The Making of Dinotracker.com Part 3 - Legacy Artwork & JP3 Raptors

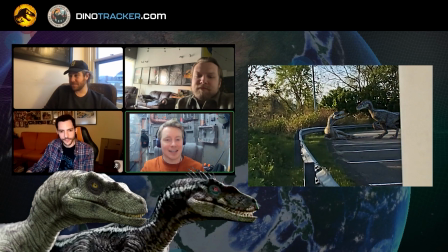just visually you're asking well are there others around which is that's what the person's going to be thinking it automatically puts fans who know
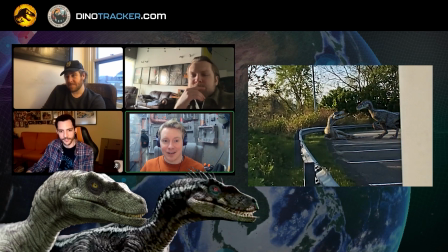how these animals operate as packs in a kind of nervous position already because you're like well there's only two of them but these come in packs so there's going to be more right or is it only those two like questions are there which echoes the movie too because you do see a couple shots in
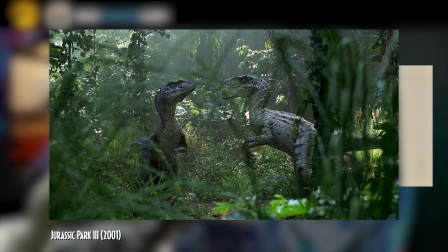jp3 where it's like she has like one of her soldiers with her whatever you want to call them you know like it's very much like lion pride
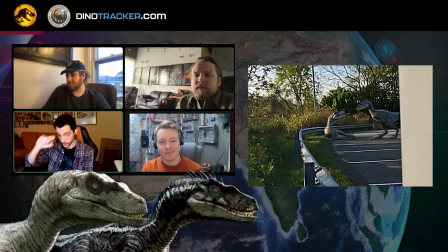yeah yeah yeah well it was incredible because we didn't see them since uh Jurassic Park 3 so it's like being the person that is
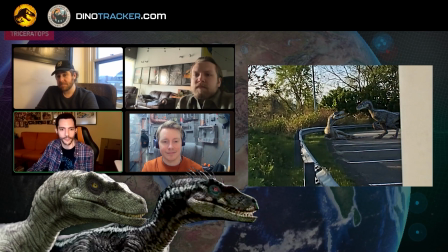going to bring them to life again for something official because I think most of the people were
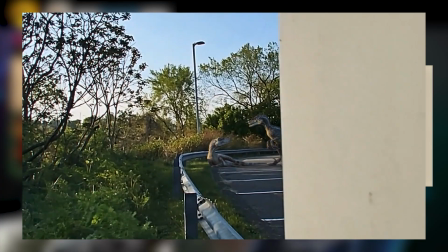waiting for watching them again in something official and also watching all
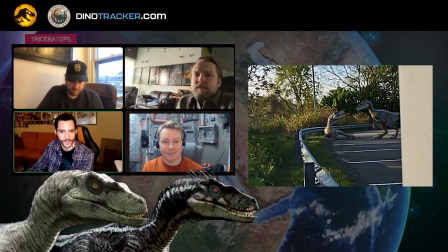the reactions of the people like it's the JP3 Raptor or it's blue because there were some people talking about if it was blue
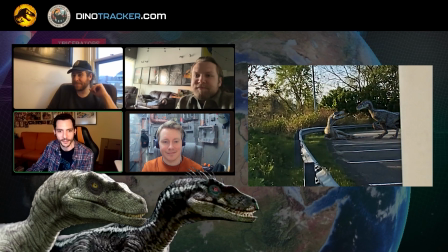or not yeah having to do this seeing and trying to bring them just in a really naturalistic way,
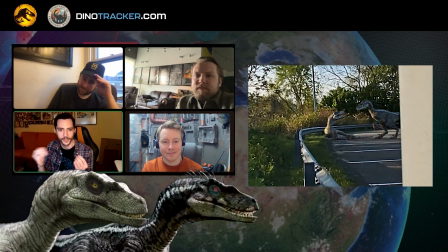just two animals that they are interacting, something that we see a lot of times in documentaries about lions, where you see the female that is really calm,
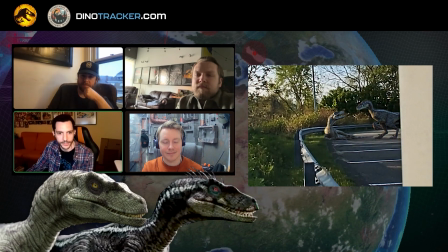and all the males are around, like, watching them. So in the end, it was like a really cool way to to bring all
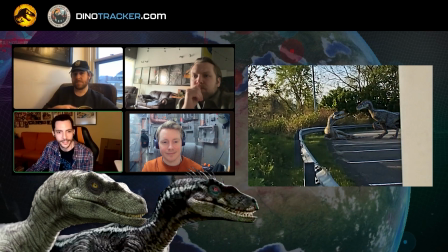these emotions and all these kind of things together um in the end it wasn't the this video that that chris and recorded but at least we had something i hope we had more time to
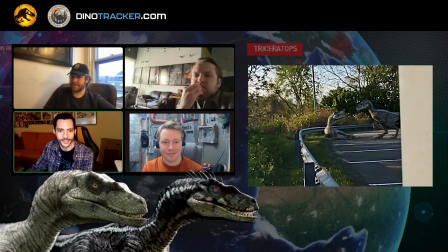something longer and more exciting but i think for one for them that we had it's really really nice it's definitely getting them in there is really you know i mean people freaked out when we dropped that video um rightfully so
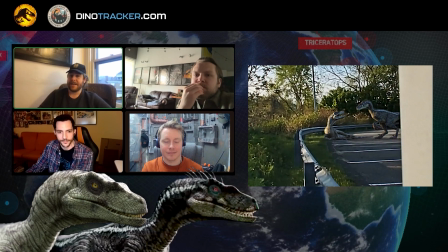because it's the resurrection of a design that has seemingly gone extinct and we sort of brought that back um although it is you do see them in a jurassic world in the innovation
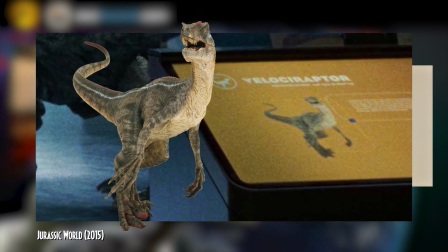center if you pay very close attention which was one of our you know one of the things that we looked at initially because we were trying to think you know how does this
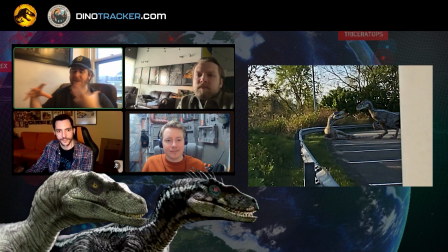all make sense are they all part of the you know are they still around and it it does make sense